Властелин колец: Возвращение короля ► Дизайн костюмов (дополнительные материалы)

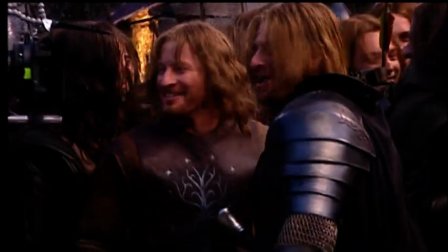Я хотела, чтобы он оставался его младшим братом, Дэвид Венхэм Фаромер. У Нгилы была идея в отношении Фаромера, что он был следопытом в лесах Итилиэна.
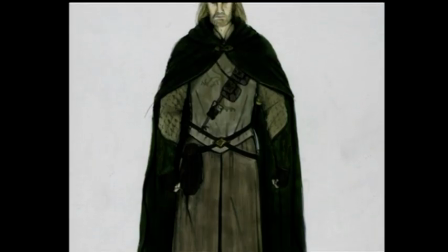Она хотела, чтобы его костюм был чем-то похож на костюм Арагорна.
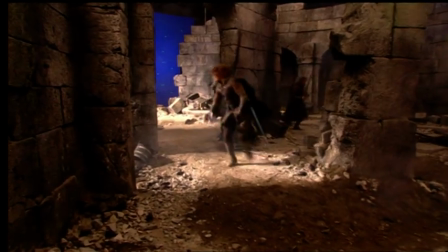Костюмы следопытов создавались с той мыслью, что они были очень практичными, незаметными, и их владельцам приходилось много ходить пешком.
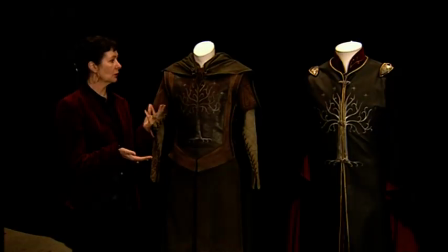Поэтому мы в основном использовали коричнево-зеленую палитру.
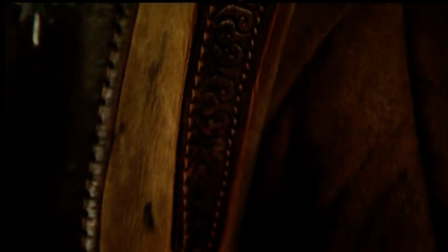Мы активно использовали кожу и непромокаемую ткань, чтобы костюмы были одновременно и теплыми, и водоотталкивающими.
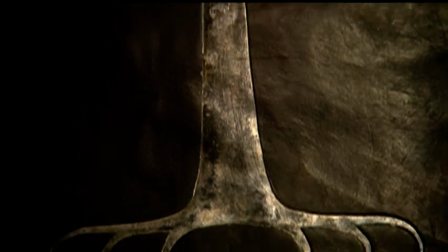Мы создали эту переднюю часть и выполнили здесь большое тиснение в виде узора,
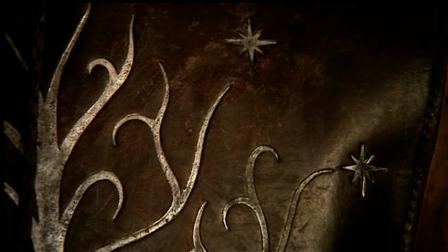чтобы придать ему ощущение рельефа и сделать костюм более интересным.
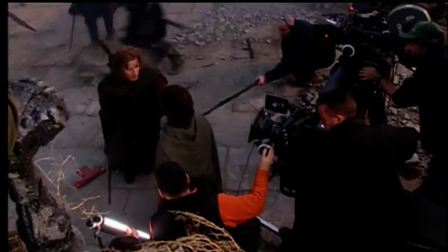Все, что связано с Фарамером, настолько подлинно и реально, но вместе с тем, это его непонятное желание угодить его отвратительному отцу.
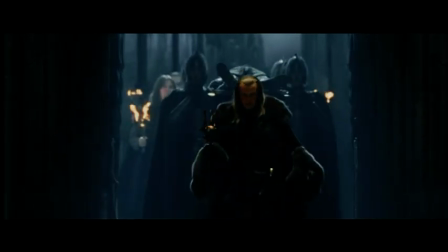Я пришла к внешнему виду Денетера точно так же,
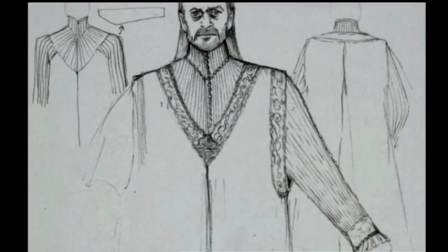как я это сделала для всех остальных Я просто начала рисовать его портрет Как передать угрозу,
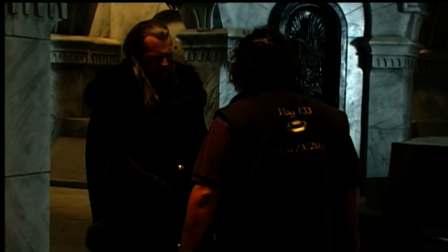которую может таить в себе этот человек? Человек, находящийся на грани умопомрачения Мы хотели
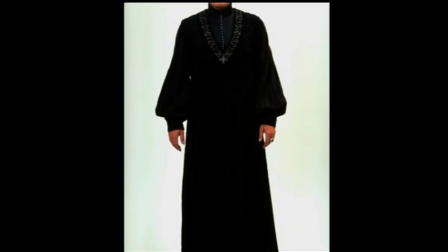показать его тщеславным и состоятельным Мы показали,
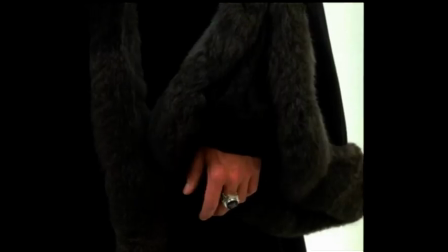что он одевается в богатые меха и в бархатные одежды с ручной вышивкой Которая делает его настолько напыщенным,
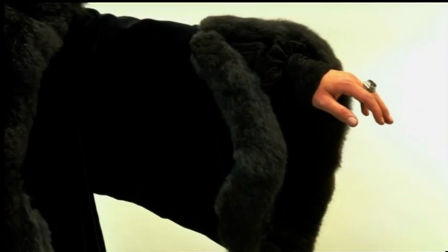насколько я смогла это сделать,
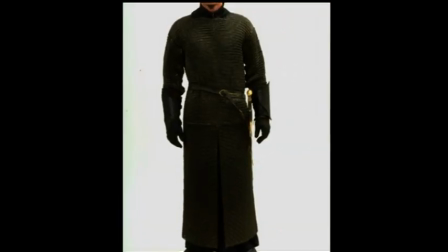не прибегая к помощи краски Ну и, конечно, кольчуга Это самая большая длина кольчуги,
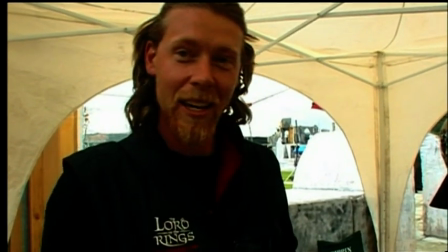которую актер может носить в течение примерно 10 часов Это все-таки тяжело, Джон Нобл Деннеттер Ну а потом ты про нее забываешь Правда, когда ты снимаешь ее вечером, можешь почти летать Вот какая она тяжелая тщеславие человека,
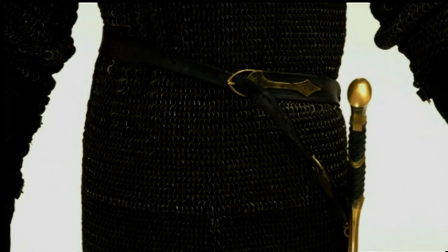который возомнил себя великим воином. Вот что больше всего зачаровывает меня в этом персонаже.
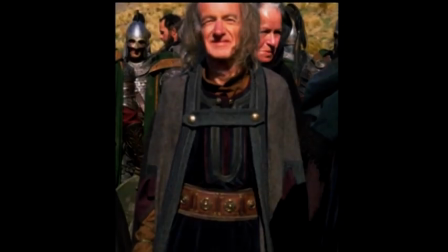Нам нужна была какая-то свежая идея для людей Рохана, цивилизации поменьше по сравнению с Гондором.
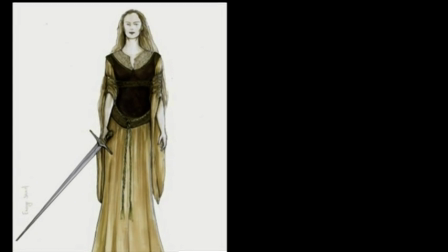Элвин — племянница короля, поэтому мы хотели, чтобы одежда отражала не только ее королевское происхождение,
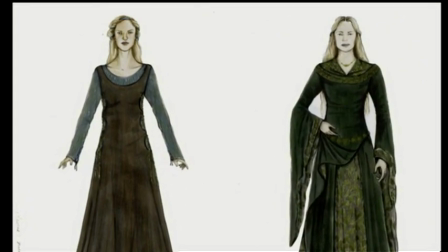но и в то же самое время некую непритязательность. Это костюм, в котором вы впервые увидели Элвин.
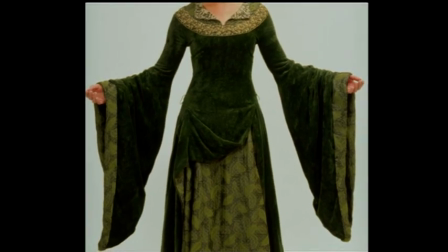Само платье — это зеленый бархат. Затем нижняя юбка лиственного цвета,
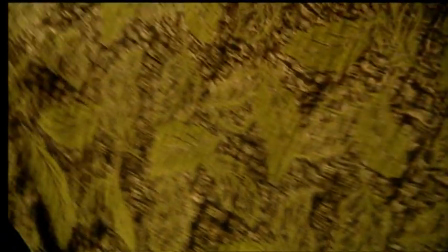расшита металлическими нитями, чтобы она переливалась на свету.
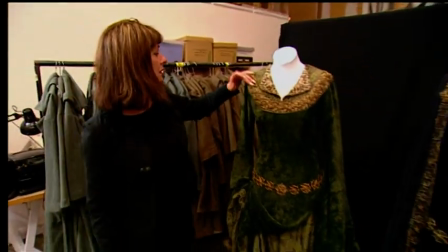И мы взяли кусочек такой ткани от юбки и разместили ее в области шеи.
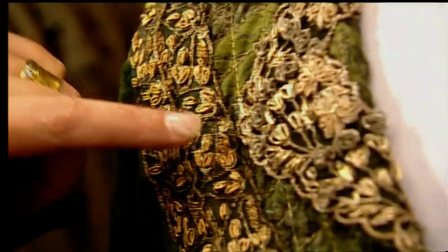А здесь индийская ткань. Она прошла процесс глубокой окраски,
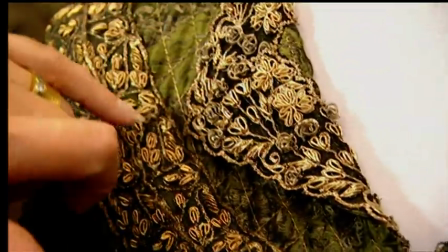что изменяет свойства металла, и платье выглядит теперь очень древним.
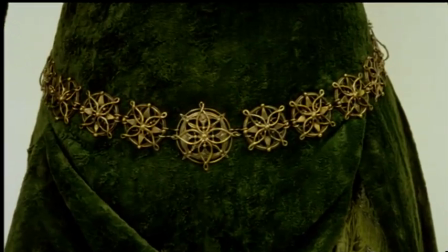Гранда Отто Эввин. Это такой красивый цвет, такой зеленый, такой очень бархатный.
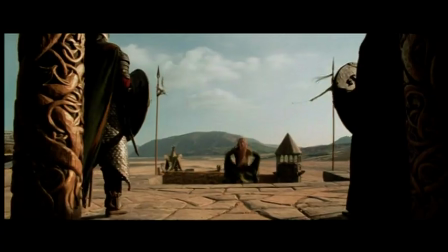И когда ты двигаешься, оно как бы колышется из стороны в сторону. Там были специальные грузики для этого. Она ведь белая дева Рохана, поэтому белое платье очень важно. Оно символизирует очень многое. Понимаете, оно должно нести в себе образ Средневековья, образ Девы Рохана, образ принцессы, если хотите.
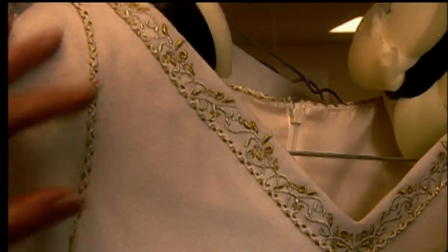Но оно также должно нести в себе и силу. Это очень простые, но очень искусно выполненные из золота и серебра,
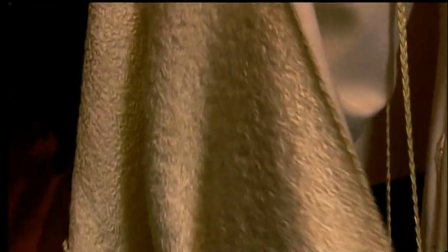детали около шеи и очень красивая внутренняя подкладка рукавов.
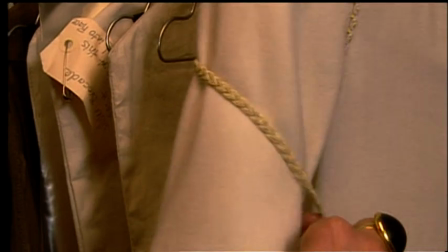И вот тесьма вокруг предплечий в точности, как здесь. В целом, костюм напоминает саксонский стиль, когда он на ней.
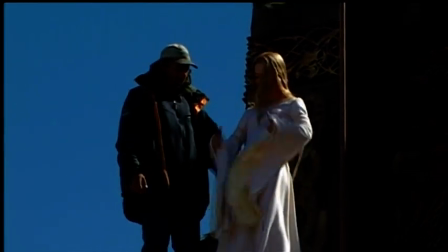Она выглядит сказочно в этом платье. Нгила шила что-то в течение трех дней, а потом выдала роскошный наряд.